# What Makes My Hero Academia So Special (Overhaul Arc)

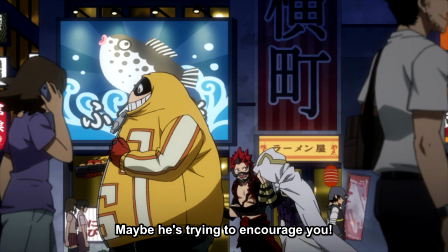496s
The thing I like about him is how much he embodies the idea of being a hero. At first, he seemed like a throwaway character, someone they introduced because they need more professional heroes in the story.
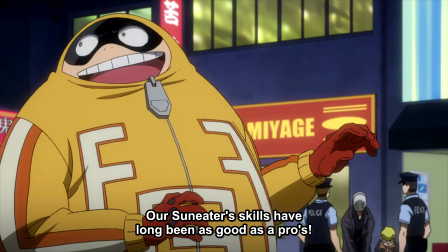506s
But it did not take long to realize how much he has the wisdom to be a great hero. He's very strong, but more than that, he really knows how to care for his protégés and encourage them to reach their full potential.
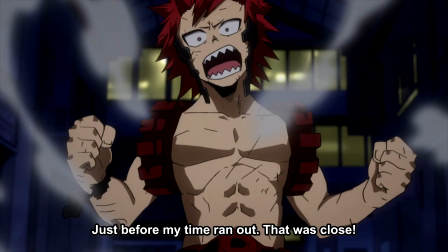519s
And yes, Kirishima's parts were great too, and I'm glad to see him get some solid moments to stand out. Though there's not much I can say that's not just standard praise for my hero.
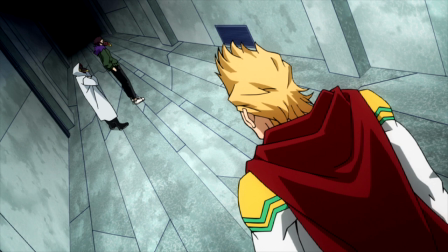528s
Then we got to the battles with Overhaul, which is where the arc really came together. Episode 11, the battle between Mirio and Overhaul, blew me away.
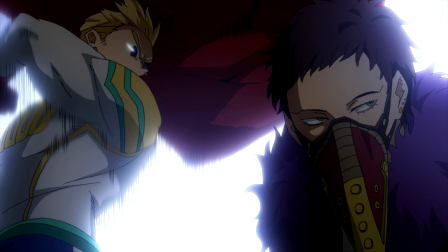538s
I will admit, when I first watched the episode, I didn't really care for it.
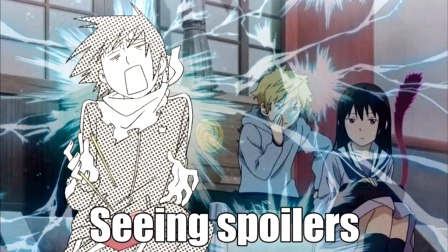543s
But I think that was because I had been slightly spoiled on how it would end, and I was watching in Japanese and on my phone while on an airplane.
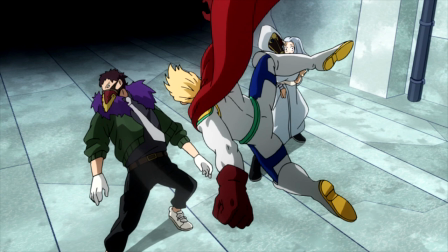551s
Not the greatest watching environment. But then later, I watched it when I got back home in English, and I loved it.
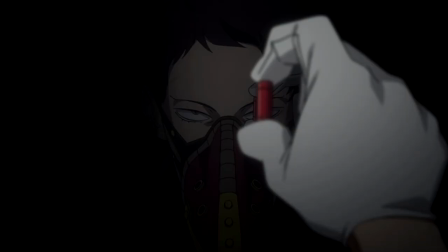560s
The episode leads off with Overhaul talking about the drug that can rob a person's quirk, and this really sets the stage for the battle to come. MHA is not a show known for killing off characters, but by showing that quirks can be taken for good, there is a ton of tension.
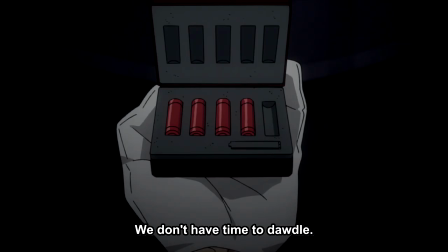575s
There is a real risk to the heroes here, even if they don't die.
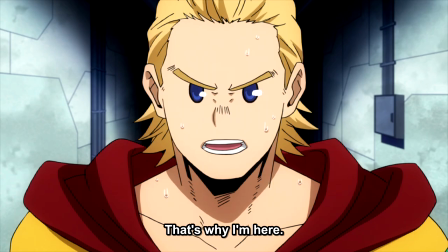580s
Because quirks are at the heart of what makes the heroes able to be heroes, Mirio and the other characters are putting their dreams at risk in this battle.
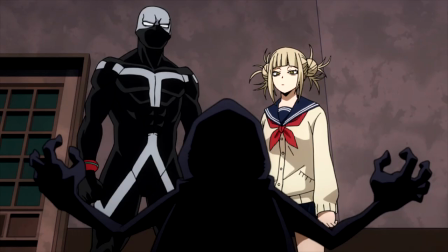588s
Also, I have to say it, but Twice and Togeta are annoying and made the episode worse by being there. They should have just focused on Mirio. maybe they're part of the reason I didn't like it much the first time. But back to the good part, the fight between Mirio and Overhaul.
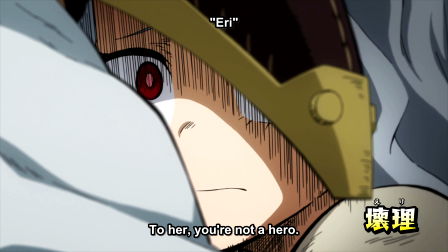601s
And I love how Overhaul goes after the ideals of the heroes, trying to bring Mirio down by making him remember how he failed Eri last time.
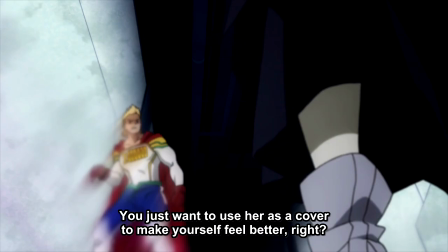609s
Namoto is also trying to do the same thing, making Mirio doubt himself. And this really plays up the clash of ideals that the battle is going for, while also showing the mental battle within Mirio to try to stick to his beliefs and not be discouraged by what they're saying.
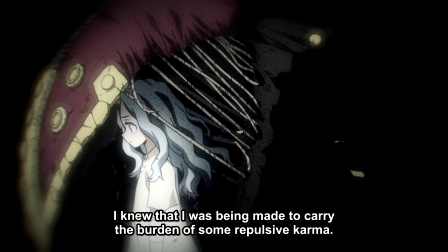623s
We really see Mirio's guilt here, how much he hated his failure, but how that is driving him forward.
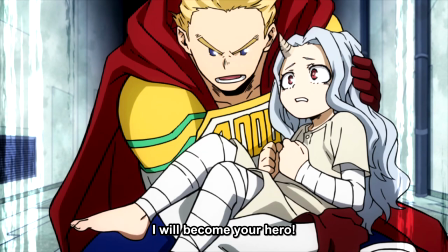629s
And there is so much joy when Mirio finally got Eri. It is not just joy at seeing Eri being rescued, but it is showing Mirio overcoming all of his previous failures.
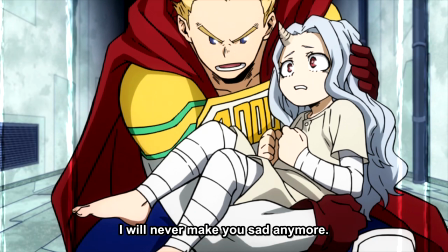639s
This battle is a battle for Eri's heart more than anything.
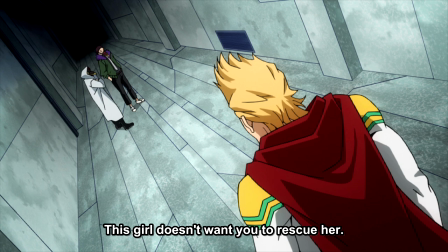644s
Overhaul is constantly telling Eri to come back to him, wanting to destroy any hope that she might have while Mirio is trying to encourage her.
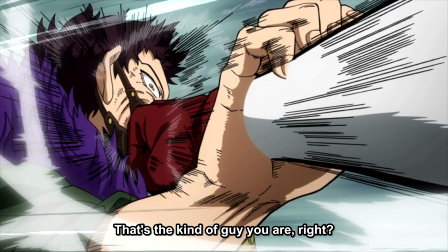651s
And I love how much the battle lets Mirio shine.
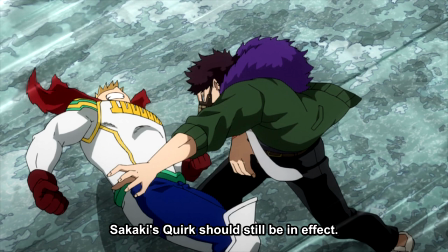654s
He's not only going against Overhaul here, but also several of Overhaul's strongest underlings, all the while trying to protect Eri.
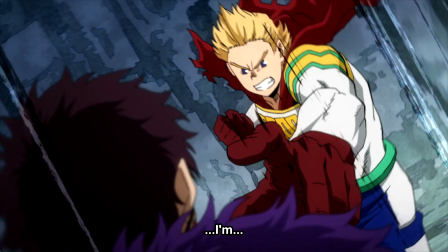662s
He has every disadvantage possible, but is fighting pretty much on equal terms despite it all.
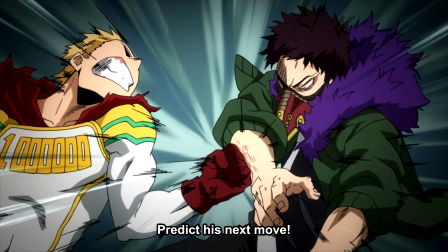668s
He's using strategy and pushing his quirk to the limit. And I absolutely love how much Mirio embodies what it means to be a hero. He's willing to take on any odds to save the innocent. He even justifies the cliche of a hero's cape,
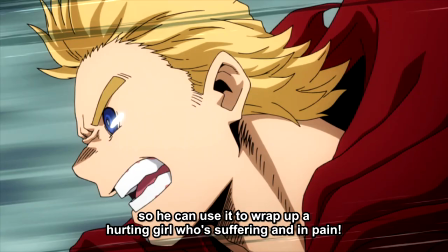682s
showing more than anything that he's the ideal of a hero that we've seen all throughout comic books throughout the decades.
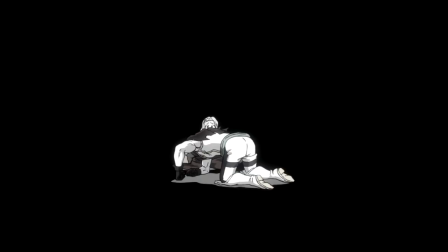689s
But despite his best efforts, Mirio is shot by the bullet that took his quirk. But the only reason he did so was to protect Eri, once again showing how much of a hero he is.
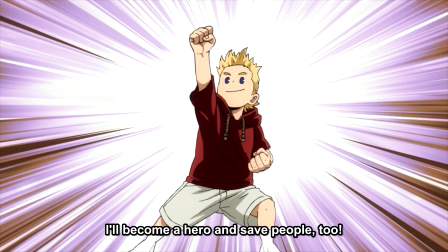700s
We get a flashback showing how hard Mirio had worked to master his quirk, adding to the tragedy, showing what he lost.
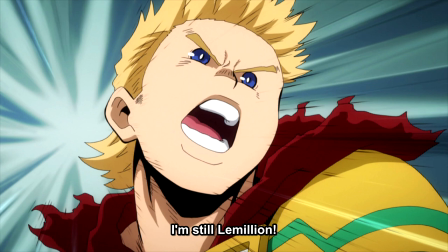707s
Though even after losing his quirk, he still fights with everything he has, able to stand up to Overhaul for quite some time.
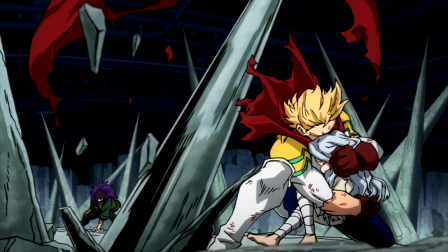715s
But sadly, he can only last for so long.
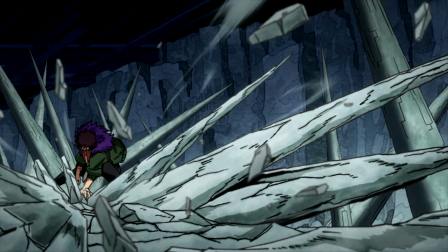718s
People criticize this part, where they use the stills instead of fully animating the fight after Mirio lost his quirk.
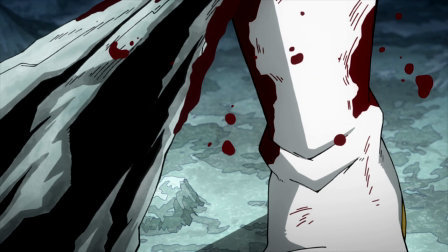725s
But I'm going to be honest here. I think the way they did it made the scene even better.
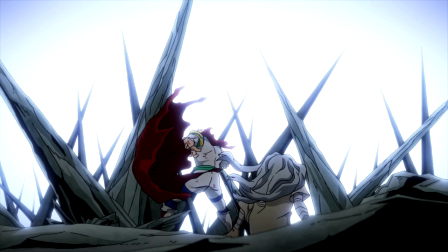730s
The scene is not meant to be a flashy fight. MHA is not a show about flashy battles.
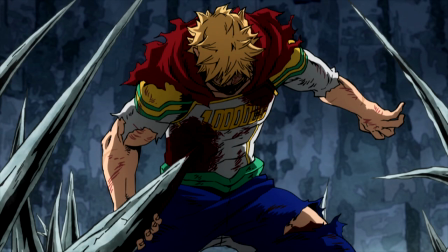736s
It's a show about the heart of the characters and the ideas that they convey, though with a few flashy battles on top.